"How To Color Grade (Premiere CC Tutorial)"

Today, I'll show you guys a quick way how to color grade your footage. Okay, let's get this going.
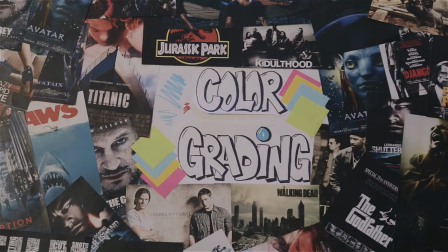What's up, guys? Joshua Tubbs here from Customatic. How are you guys doing today? So, we're talking about color grading today, and color grading is the process of stylizing your footage to have a certain look and color. To me, this is one of the most artistic parts in the editing process. It's like we get to paint, but we're not really painting. Holler at me, Van Gogh. Let's get creative. Now, I'm gonna show you guys a quick way I color grade using Lux. Now, this is footage I shot with Wiz Khalifa and Snoop Dogg at their High Road tour.
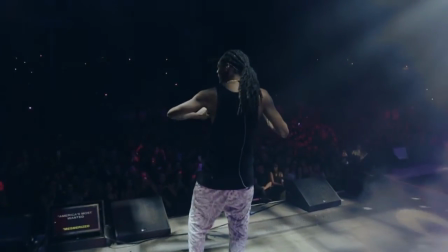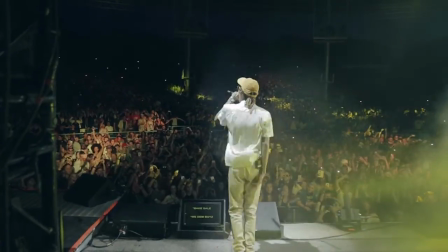Now open up your Adobe Premiere and bring in your footage. So go over to your effects panel and search Lumetri Color.
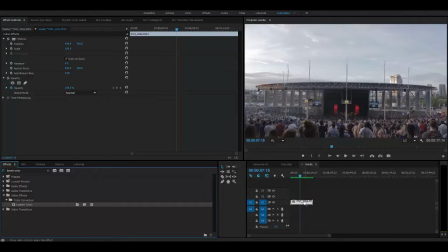You're gonna grab Lumetri Color and throw it onto your footage. Head over to Window and pull up the Lumetri Color panel.
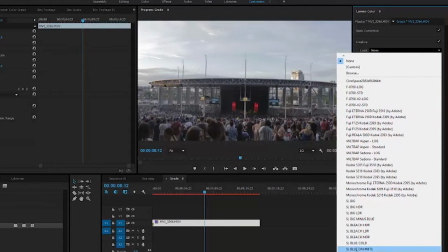Now in Creative, we're gonna look for the LUT we wanna add to our footage. So I'm looking for more of an evening glow. So I'm looking for something that's gonna give off more of an orange and warm color. So I'm gonna use gold orange for the LUT. So if want, we could stop right there. But I always like to tweak my LUTs and give it more of a custom look. Again, if you make your LUT just a preset that is already on Adobe Premiere, anyone can have the same style shot as you by just using the same one.
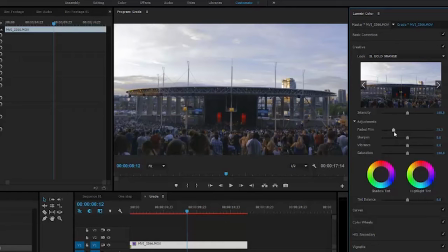So I'm gonna go into faded film and I'm gonna boost that a bit to give it a more washed look. Next, I'm gonna boost the sharpness. Then I'm also gonna boost the vibrance to make the colors pop a little bit more.
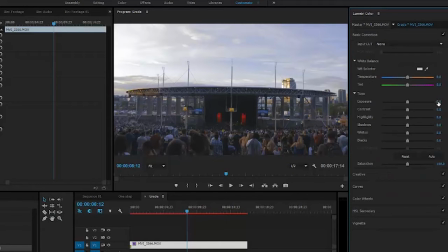Then head over to basic correction, and I'm gonna boost the exposure by 0.2 to brighten my image just a tad bit.
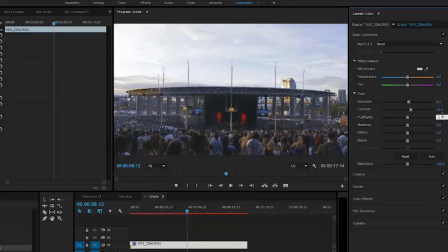I'm also gonna boost my contrast and bring down my highlights so the sky isn't so blown out and we get more detail in it. Next, I'm gonna boost the shadow so you can see the people a little bit better. And I'm gonna bring up the whites just a tad bit.
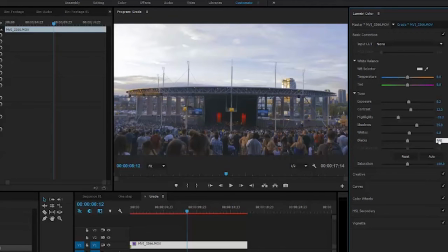Then I'm gonna crush the blacks to give the blacks a more richer look.
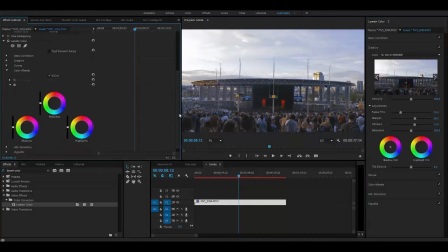Now to get that overall evening glow, I'm gonna go into the color wheels and I'm gonna go to the highlights. This is where I'm gonna change the highlights to an orange tint. Not too much, but just a little bit so that the sky has that orange evening glow and it casts the look over all the highlights within the image.
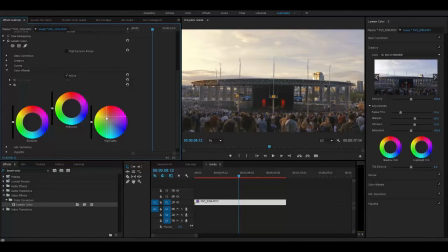And then there you go, you got your color graded image.
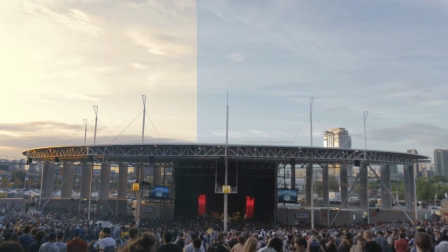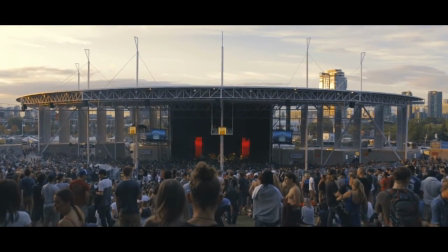So color grading can be very subjective, and there really is no right or wrong answer to color grading. At the end of the day, it's the style that you want and how do you portray your film. And that's it, how to color grade using LUTs. That was pretty easy, right? I hope that helped you guys a lot. If you got any questions, leave a comment below or hit me up on Twitter at Customatic. And I hope you guys keep feeding the world with digital content. My name is Joshua Tubbs, and I will see you in the next video. Deuces.
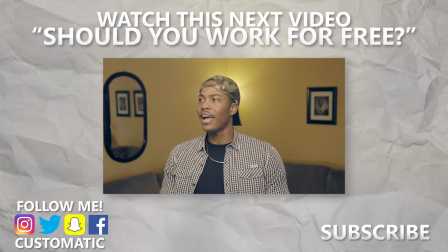Today we're talking about something very important, very, very, very important that comes in every filmmaker and videographer and creator's life. When people ask you for free work.